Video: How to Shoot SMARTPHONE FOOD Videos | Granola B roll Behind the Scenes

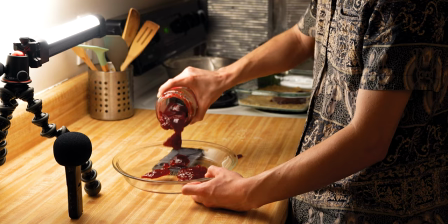16s
You just saw a few clips from my smartphone granola bar b-roll. I'm going to show you my process for filming it, and then at the end of the video, you'll see the final sequence. I'm about to make raspberry granola bars. It's a recipe I've been making since I was a kid, and I'm really excited to film it using only my smartphone.
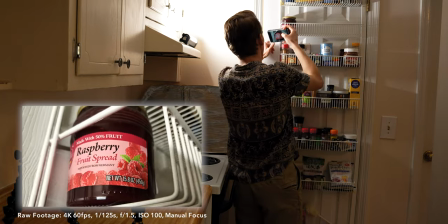34s
For the first shot, I want to introduce the jar of raspberry jam.
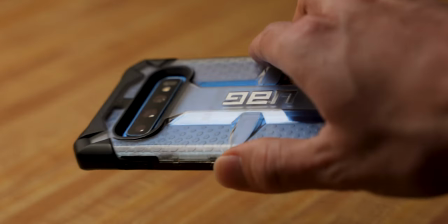42s
I'll be using my Samsung Galaxy S10 to film.
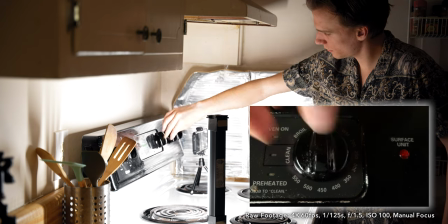For light, I want a soft look, so I'm bouncing the light from this light stick so it diffuses and spreads and creates soft light.
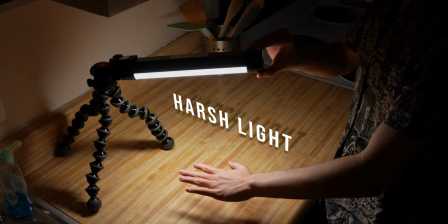62s
You can see the difference in the shadows here. I think the softer look is much more pleasant for a food video.
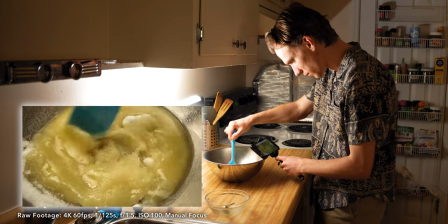68s
I'm filming most of the footage in 4K for flexibility in post. With this clip of the butter and sugar, I like two parts of it.
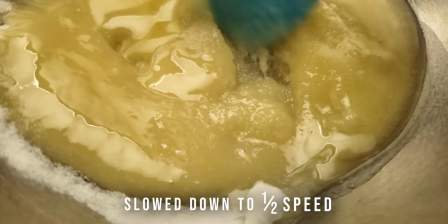76s
So I'm turning one clip into two by zooming into the second one. One of the hardest parts about getting phone footage is keeping it stable. So when I get the opportunity, I am using a tripod.
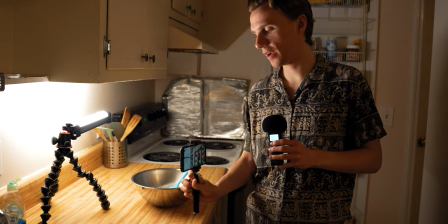92s
If I want camera movements, I can brace the tripod against the surface and slide it across or
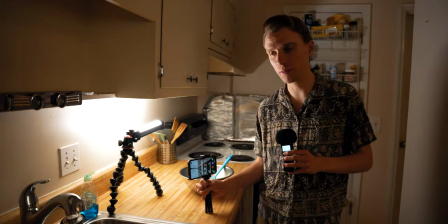99s
use my elbow to slide for smoother motion than I would if I were just holding it in my hand.
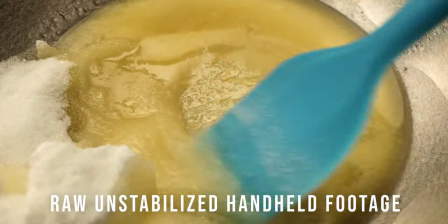105s
The key is using your environment to get the most out of the opportunities you have.
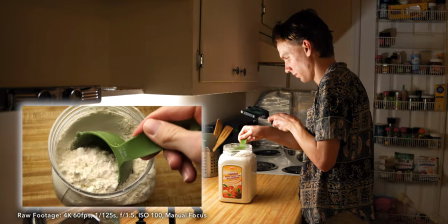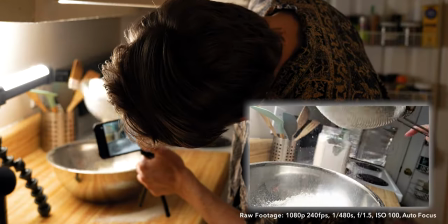115s
The next couple shots I'm filming at 240 frames per second.
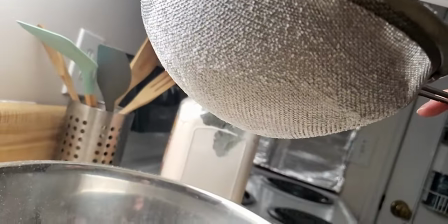120s
When filming slow motion, my thought process is to ask myself, does the action in the shot justify the use of slow-mo?
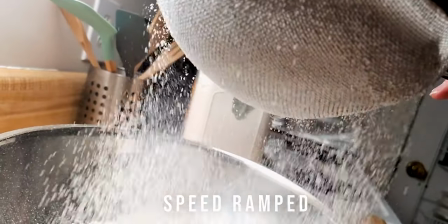127s
If yes, then I choose a speed based on how I imagine it'll look. In this case, 240 frames per second, to playback at 10% speed.
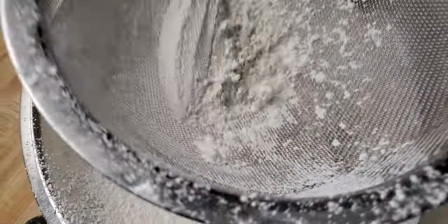138s
Next clip I'm also filming at 240, and I now have about 30 different moments to choose from where the flower is in midair.
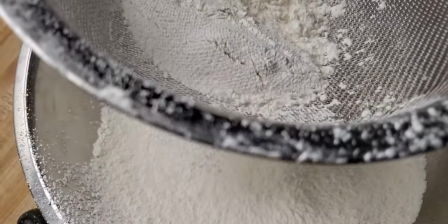147s
I'm choosing this one specifically because it is the only one with a big flower burst underneath, and the framing was very good.
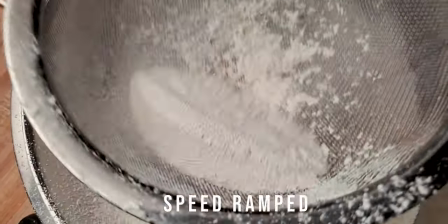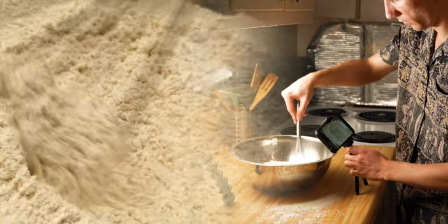159s
You'll notice I repeat my camera movements at least a few times.
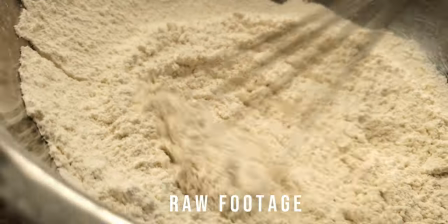163s
Sometimes I'll only have one chance to get it right, but most often I can try it a bunch of times and pick the one I like the most.
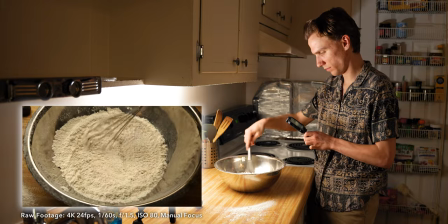171s
Next I'm including a wider shot for variety, although this is technically a medium tight shot.
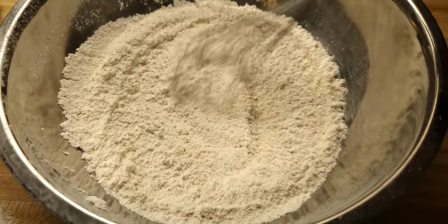177s
The reason I'm filming mostly close-ups in this video is because that's where my phone excels, in the macro close-up range.
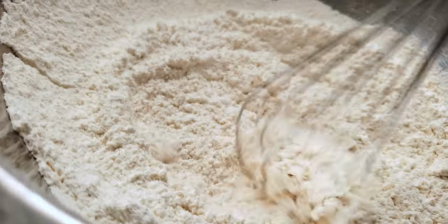184s
But I still need to add variety so the video isn't only super tight.
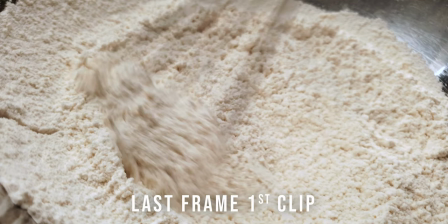190s
The moment I cut between these two shots is specifically when the whisk is in the right position to lead to the next clip.
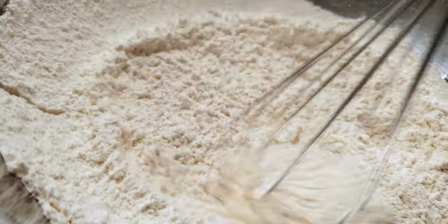196s
This is called a match cut, and it helps the edit feel more seamless.
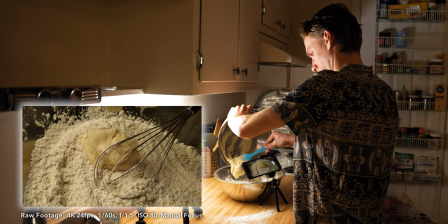201s
The next shot is mixing the wet and dry ingredients, and it's honestly feeling a little static to me.
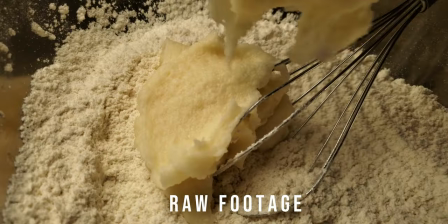208s
I don't think I planned it out very well, so I'm going to turn it into a fast cut with a zoom over all three clips.
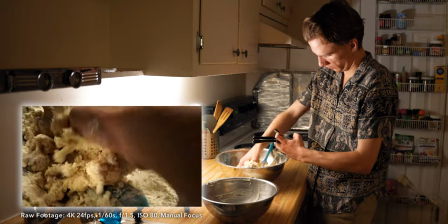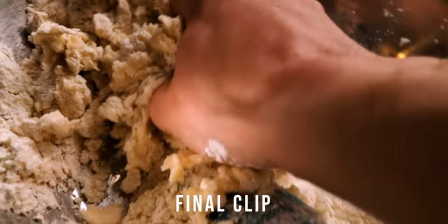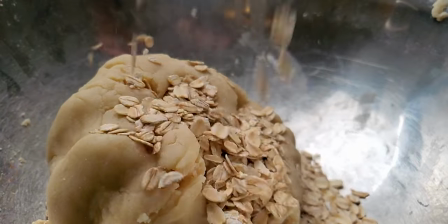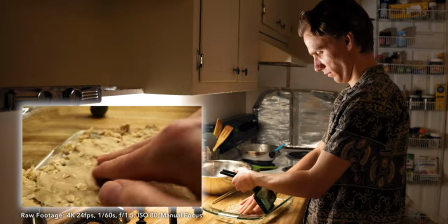231s
The next few shots are pretty self-explanatory, but then the moment I was waiting for.
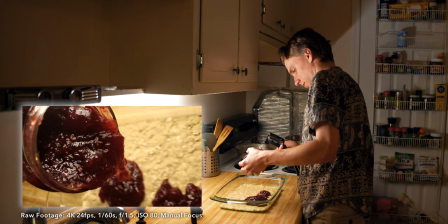236s
The star ingredient, the raspberry jam. This is the first shot with the jam, a pretty simple one. Now I'm gonna do the from below shot.
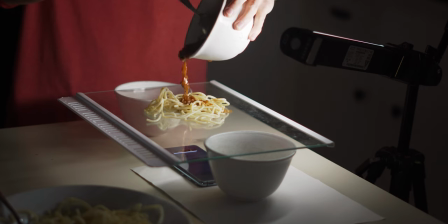246s
If you've seen any of my videos, you know I typically film through glass when I do this and that is exactly what I'm going to do here.
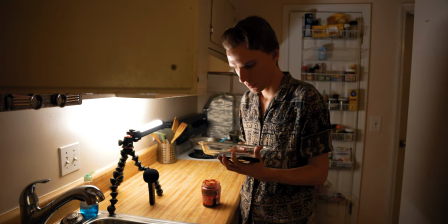256s
So I'm gonna find a spot on the glass where there's not anything funky going on.
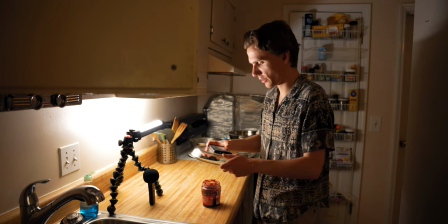263s
Do I use the super wide?